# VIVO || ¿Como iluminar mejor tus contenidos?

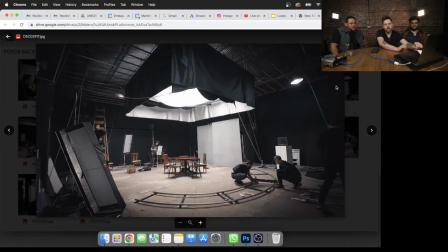(70:00)
Ahí está, ¿ven? Ahí están viendo, ¿no? Esto, todo este rodaje lo hicimos acá en el estudio, en Embajada, en el estudio más grande que tenemos, y todo transcurría ahí y todo eran escenas con fondo tipo negro, como que se tenía que ver que era un estudio,
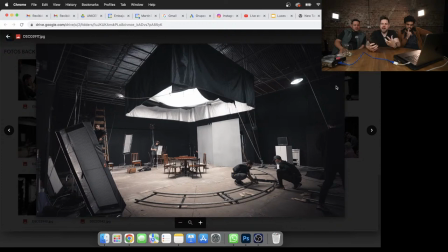(70:18)
de hecho. O sea, se tenían que ver elementos de set en cuadro y demás. Entonces, como todo transcurría ahí, en el medio, lo que decidieron los chicos, bueno, igual explíquenlo ustedes si quieren, fue como armar esta luz como bien cenital para ubicar todas las escenas ahí abajo.
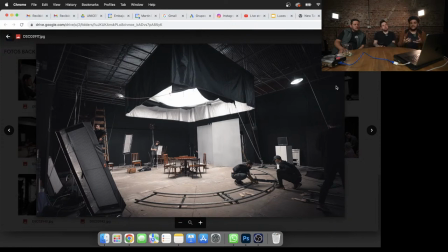(70:38)
Sí, acá, claro, como la caja se tenía que ver, pues tenía que ver que un estudio, ¿no? Porque a veces se arma una caja similar, pero no se ve, digamos, en cuadro, entonces esta caja se tenía que ver. Lo que hicimos, bueno, acá usamos sky panels, sí.
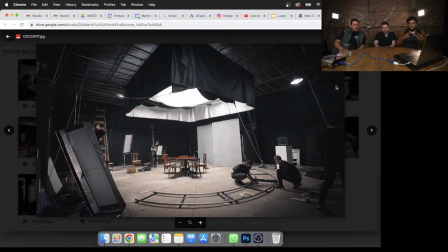(70:52)
Que usamos tres sky panels. Armamos el tamiz tenía puesto una tela, que es esta tela silk, que lo que hace es una tela como si fuese una seda más suave, que permite pasar la luz. Si bien pueden ver ahí abajo de la mesa cómo es la sombra que genera, ¿sí?
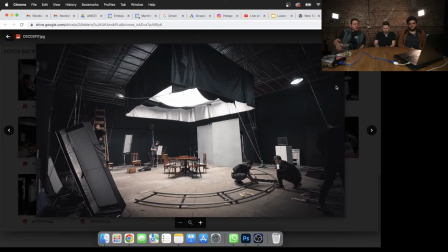(71:11)
No es una sombra filosa, sino que una sombra muy difusa y queda todo así abajo de la mesa porque hay luz por todos lados. Claro. Va rellenando con luz, claro. todo el lugar. Y lo que hicimos pues fue ponerle como si fuese con tela, esta tela se llama silver,
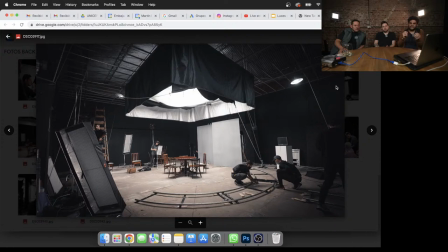(71:27)
que es una tela que adentro es plateada y por afuera negra, hacer como se llama pollera esto, o sea, se le pone como una pollera alrededor del tamiz y lo que hace es que no sacarle un poco de luz a los fondos y a los costados
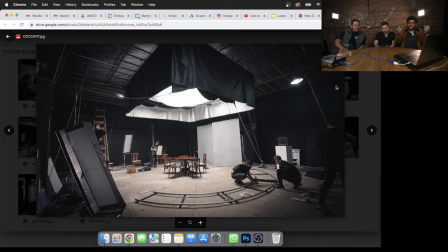(71:41)
y a la vez, al ser plateado de adentro, hace que rebote un poco más la luz y que llegue un poco más la luz, claro, en el centro. Porque, como dice Martín, teníamos que lograr esto, que los fondos sean oscuros y sin esta pollera la luz blanda hacia todos lados.
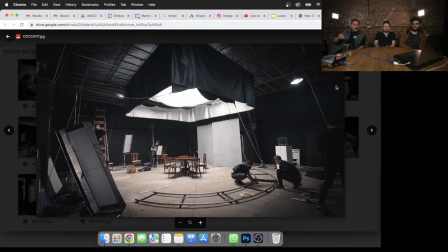(71:56)
Entonces esto no, nos permitió controlar y también tenía un agregado de que abajo de la tela, no sé si se ve ahí sostenido por unas sogas, hay una tela negra, ¿sí?
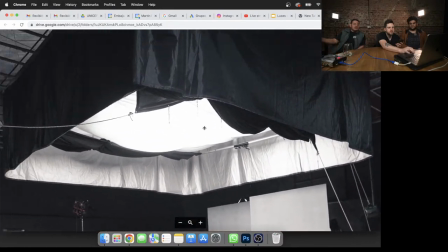(72:11)
Que lo que hacía era tapar la totalidad, ¿sí? De ambos lados de la tela blanca.
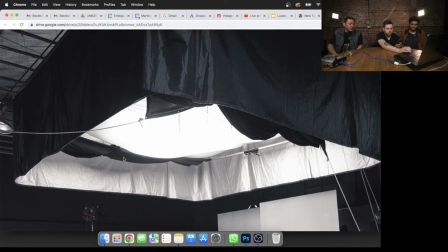(72:16)
O sea, podíamos lograr mucha menos luz solamente moviendo esa tela que hicimos como una especie de rieles y se movía. Era totalmente móvil.
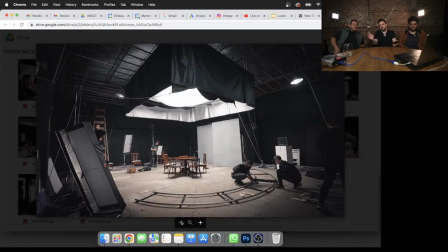(72:28)
Sí, esto fue increíble. O sea, el laburo que hicieron los chicos para armar esto fue de otro planeta. De hecho, teníamos el rodaje un día, no me acuerdo qué día era, pero el día anterior empezaron a armar eso. Sí. Y se quedaron hasta la noche tarde armándolo. Sí, fue como... muchas veces se utiliza lo que se dice el día de pre-lighting, ¿sí?
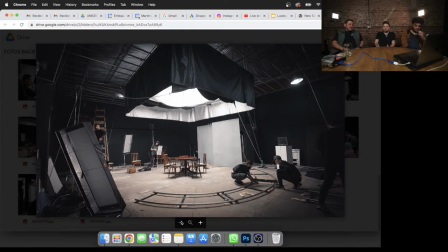(72:47)
En donde cuando hay estas estructuras que sí cuesta mucho, porque es un trabajo en altura también, ¿sí? Es peligroso y hay que armarlo despacio. Se utiliza un día completo para armarlo. Exacto. Sí. Chris no le tiene miedo a las alturas, dice Ignacio.
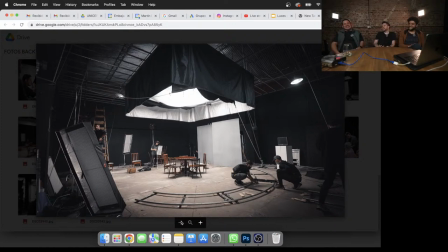(73:06)
Nacho. Nacho. No, bueno, Nacho también estaba. Nacho estaba. Sí. La altura acá era clave, porque eso estaba como a 4 o 5 metros. En escalera ahí arriba yo no me subo ni en pedo. Hay un par de fotos. No las vi todavía, pero me sacaron fotos.
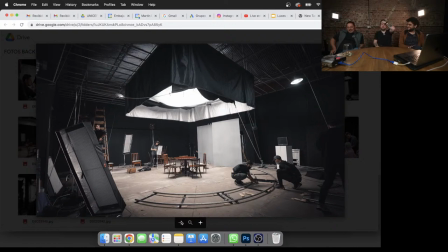(73:23)
Sí, la verdad, sí. Pero bueno, estuvo re bueno haber armado eso porque, o sea, esto es, fuera de joda, es muy importante. Semejante luz con tanta potencia, obviamente servía para las tomas, pero sí teníamos que sí o sí mantener esto, que el fondo no se ilumine, que el fondo quede negro.
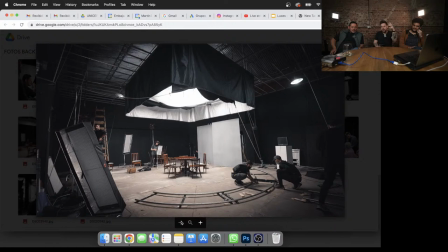(73:42)
Entonces era clave sí o sí armar como esta pollera y estas telas que caigan como para concentrar la luz solamente abajo, y obviamente que no bañe todo. Claro, como había mostrado Alejo en el primer ejemplo, esa cartulina negra, bueno, eso sería la pollera en este caso.